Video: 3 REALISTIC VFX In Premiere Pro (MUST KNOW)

Becoming a video editor is something, but if you want to be a real-life magician, you must learn these three extremely realistic VFX.
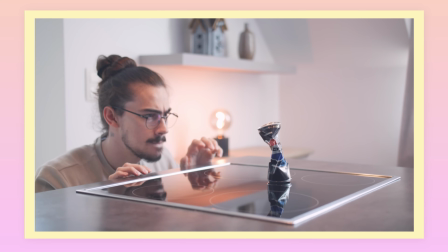[0:07]
From making objects float, to crushing it with your mind, to teleporting out of existence. By the end of this video, you will master all these skills. Starting with effect 1, a floating can.
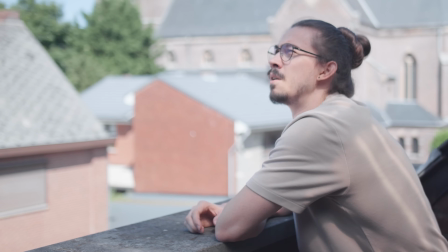[0:18]
The reason this one is so realistic is because it's actually floating. This way, the shadows and the reflections are real. To start, you want to find a small rope or something like a stick. you can then attach it to the back of your can i didn't really have
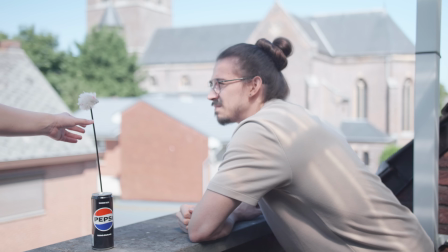[0:33]
anything so i borrowed my cat's toy next you just ask someone to move the can all the way up until it's out of the frame
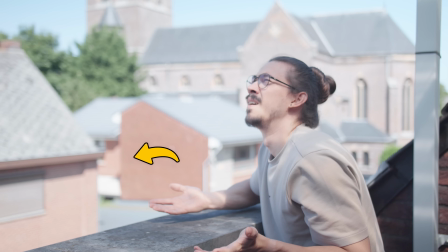[0:39]
once that's done make sure you have an empty shot on the side of this clip as well now in premiere put the empty shot underneath the shot
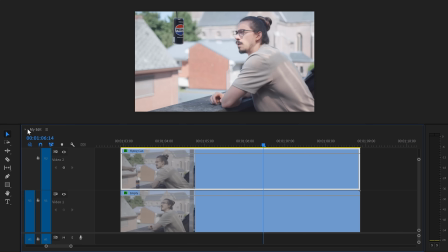[0:46]
of your moving can now make sure the top clip is selected and head over to the effect controls and here move the player to the moment
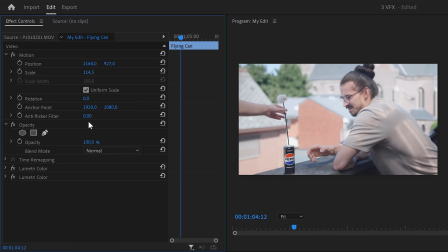[0:53]
right before the can starts moving Now, in the opacity property, click the pen tool to create a mask. Go to the program monitor and draw a mask around your cat's toy or whatever you're using.
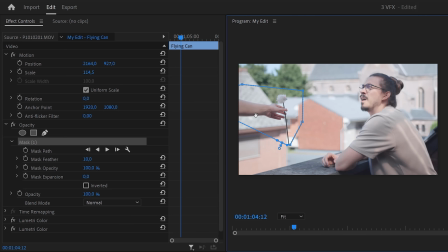[1:04]
Then, once the mask is closed, you'll see that only the toy is selected. To fix that, just check the inverted box to invert the mask.
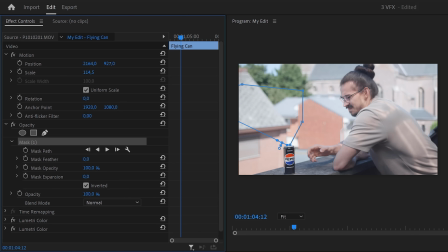[1:11]
Also, set the feather to zero. If needed, you can always increase it afterwards. Now, set a mask path keyframe. Then, with the mask selected, go back to the program monitor and use your scroll wheel to move one frame further. Then, adjust the mask. keep doing that until the can is out of the frame and that's all to it next we're gonna create this crushing can effect this
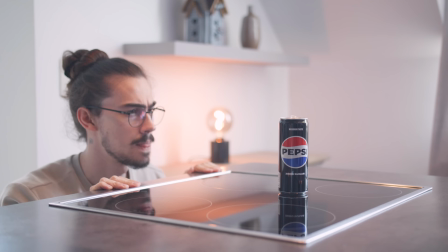[1:31]
one's actually easier than you think the reason why it's so realistic is not because of the crushing necessarily but because of the reflections of me
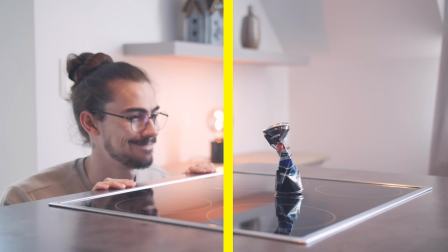[1:39]
and the can on the same surface that's because these are actually two different clips first make a shot of you
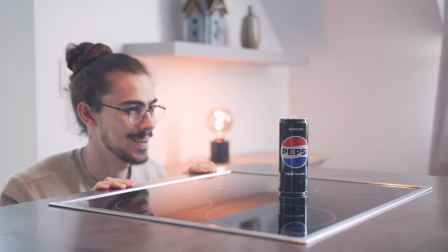[1:45]
acting like you're using your mind to crush it then stay where you are and create a small dent into the can.
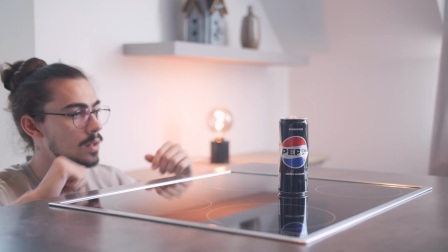[1:51]
Then get out of the way to get rid of any unwanted shadows and reflections. Then do it again and keep doing that until you like the way the can looks.
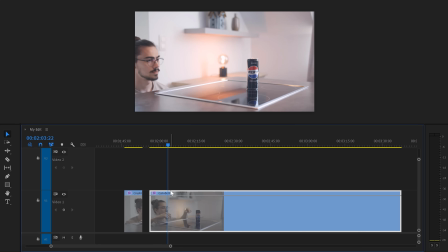[1:58]
When you're done, let the camera roll for about 10 seconds. Alright, now in Premiere, you have one clip of you acting and another one of your can.
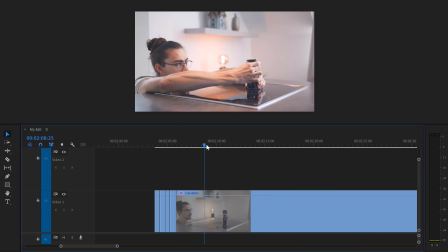[2:06]
In here, find all the frames of your can after you created a dent in it. This is almost like a stop motion effect now.
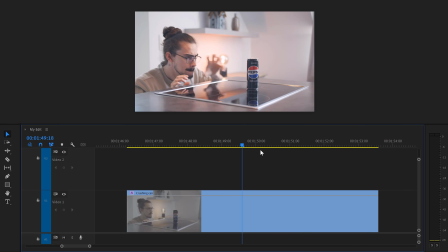[2:13]
Then move the playhead to the moment where you start mind-crushing the can. Next, snap the clips of your can against the playhead and drag the last one out.
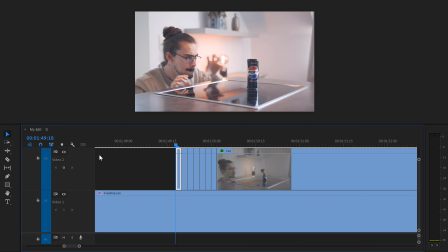[2:21]
Now, move the playhead to the first dent and make sure the clip is selected. Then go to the effect controls and in opacity, click the pen tool to create a mask.
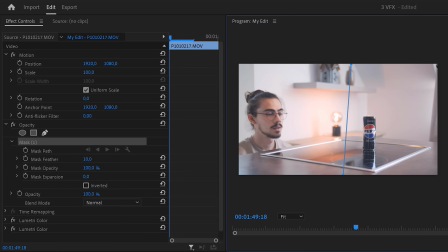[2:29]
Draw a mask around your can so that the clip underneath it becomes visible again.
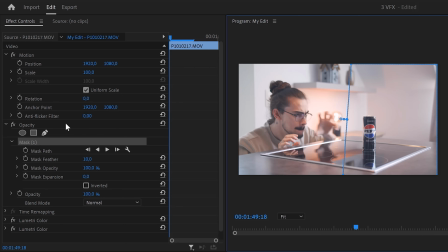[2:33]
Back in effect controls, select the opacity property and hit ctrl plus c to copy it.
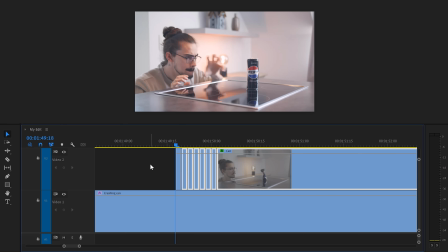[2:38]
Head back to the timeline and select all the other clips that also need this mask just hit ctrl plus v to paste it and that's
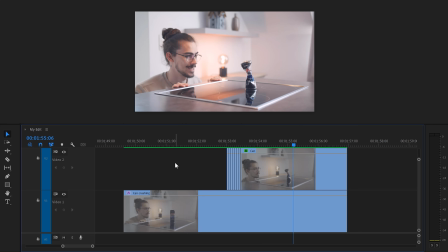[2:45]
it now in my opinion this looks great but it feels a little bit too slow to fix that select all of the clips and right click them then
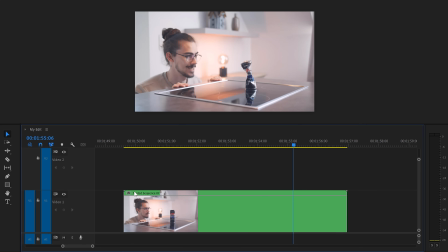[2:52]
choose nest now on the top right of your nested sequence right click the fx button and find time remapping once it's enabled move the playhead to the moment where you start crushing the can then hold down ctrl and click to create a keyframe now move the playhead further in time to the moment
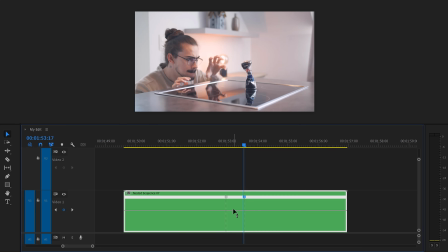[3:06]
where the crushing is done then set another keyframe now to speed it up simply drag the line in between the keyframes up until you get a result you like there you go now to spice up your effects you need high quality music and sound effects i'm so glad you're watching because i'm about to show you the best music library you can find today that is audio thank you so much for
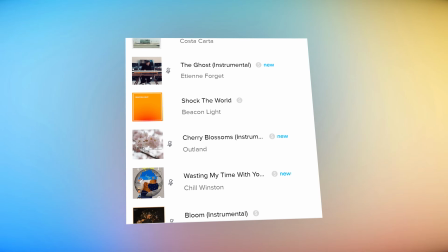[3:26]
sponsoring this video the music and sound effects library is created specifically for creators like us. You can just browse the music however you want, but they have some amazing tools to enhance your browsing experience.
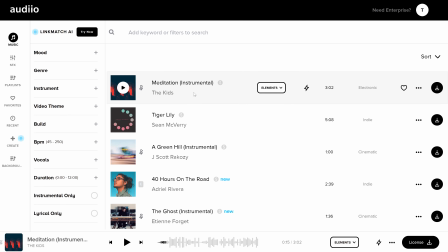[3:38]
Let's say I found a song I like. I want to find some similar songs to this one.
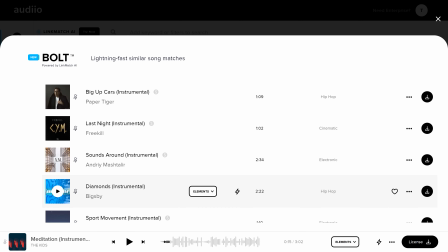[3:42]
Well, you can just click the lightning bolt and boom, an entire list with similar songs will appear.
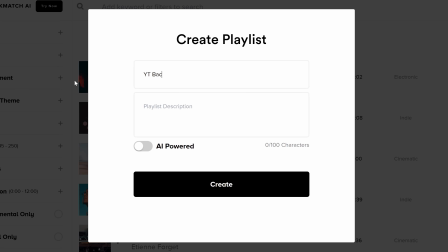[3:48]
I am a huge fan of the AI-powered playlists. Audio will literally create a playlist based on your favorite songs.
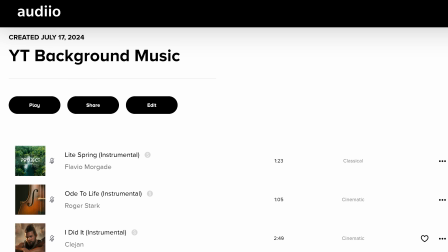[3:55]
This saves me so much time, it's unbelievable.